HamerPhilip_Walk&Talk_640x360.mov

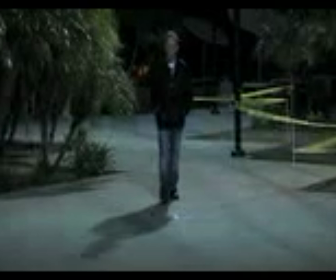So we're just doing a typical night exterior walk and talk, newsman kind of situation.
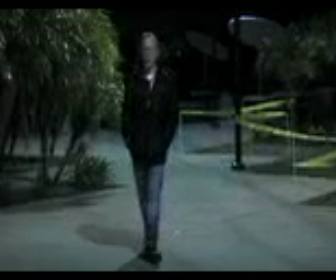We're exposed for the available light at a particular location.
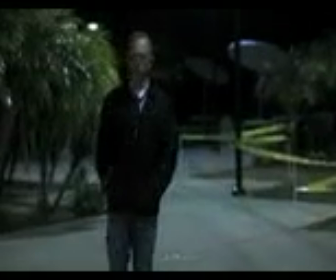We found an exposure based on what was given to us.
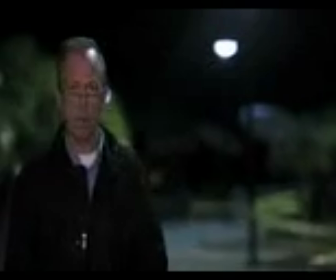And then we manufactured our lighting in the foreground to basically use that same exposure that we have for the available light in the background.
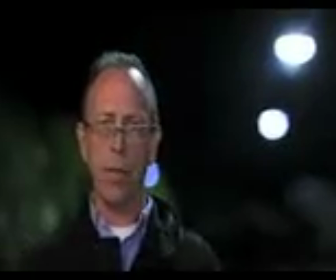So it's an exercise in both trying to maximize the available light on a
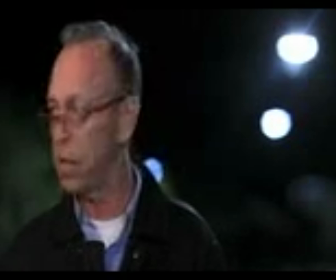location and also it functions as an exercise for us to work with follow focus,
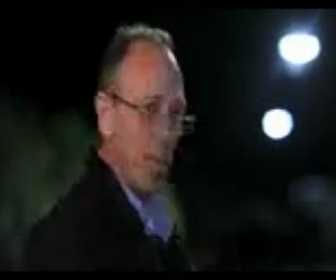with respect to pulling focus, blocking the actors, making marks on the floor, etc, etc.
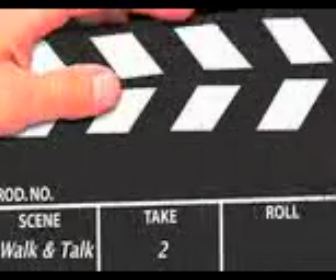We
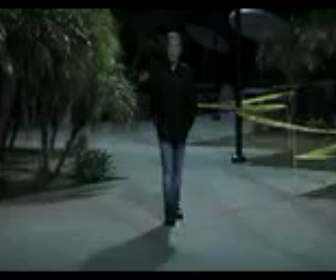tested the walk and talk, a night exterior scene at the DAC.
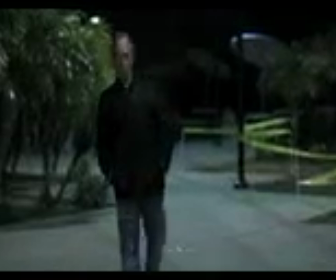We basically exposed our available light that is here at the DAC, not having no light of our own.
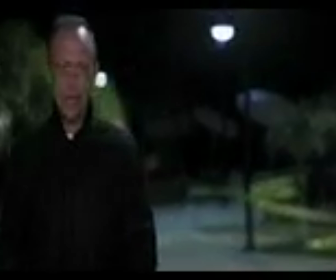And then we basically illuminated our foreground close-up where Dan Rather ends up for a manufactured
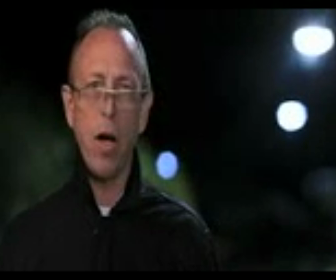nice image at the end shot but basically we did all of our work based on what we found here with the available light.
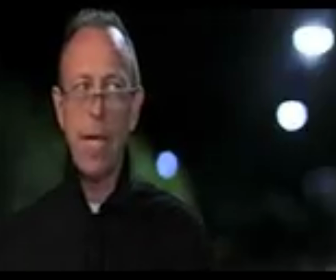We chose our angle, we chose the amount of illumination in the foreground all based on trying to
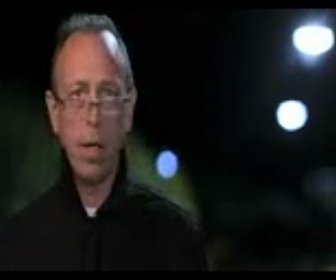work with this available light keeping our work as small and minimal as possible.
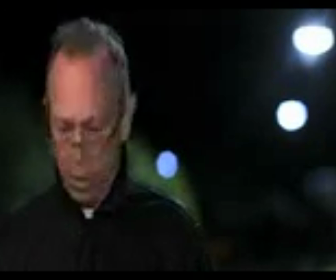Okay.
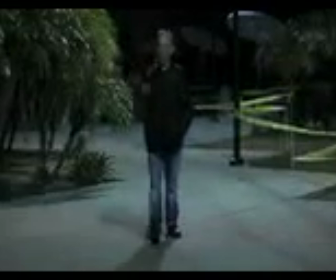Another take on our walk and talk, night exterior situation. Typical news job you'll have where you've got to film the guy down at the fire.
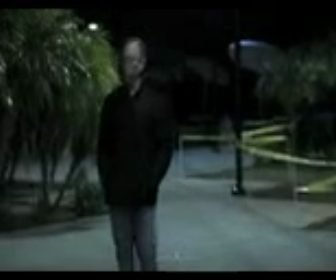You've got to work fast.
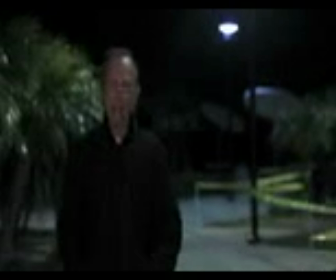Basically, you set up your shot based on the available light in the background and the talent walks up into a nicely illuminated close-up at the end.
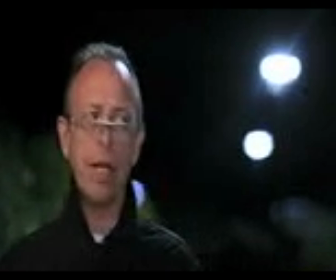But you basically start using the available... Oh, okay. We're a little late on focus. Back to one.
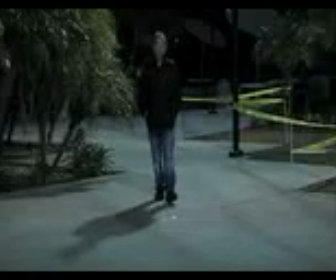Alright, we're doing another take on our focus pool walk and talk.
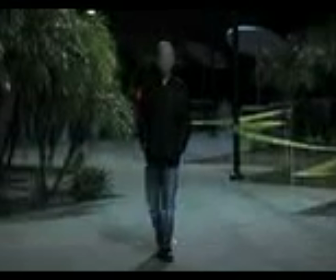It's often very easy to pull faster than your actors walking, blah, blah, blah.
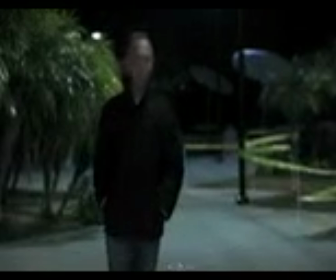But again, practice makes perfect. This stuff is not easy, particularly now because we're shooting at a very wide open f-stop.
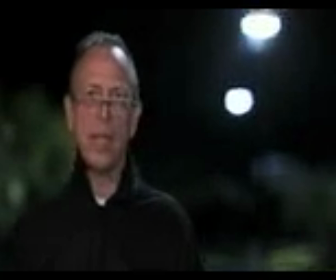There's very little depth of field on a telephoto lens. This is really earning your money as a cameraman if you can do this focus pull.
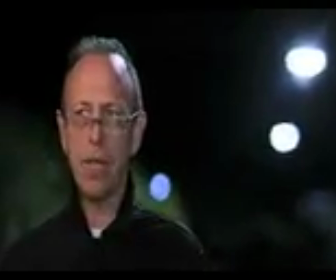So it's exaggeratedly difficult, and that's what I wanted you guys to try.
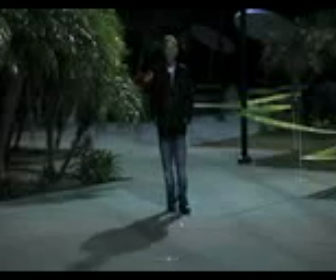This is a walk and talk night exterior planning for available light.
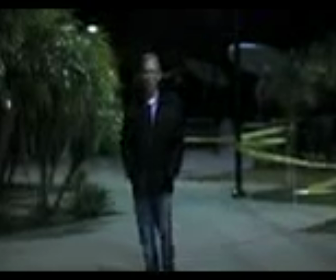We're just locating positions so everyone gets a chance of camera operating and pulling focus on a shot where it's pretty critical.
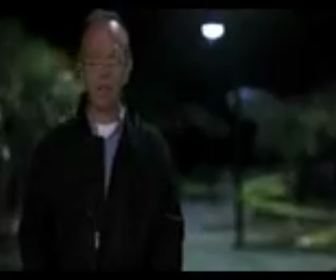So our objective again is just letting everybody have an opportunity, trying to pull focus and moving the camera as the talent walks.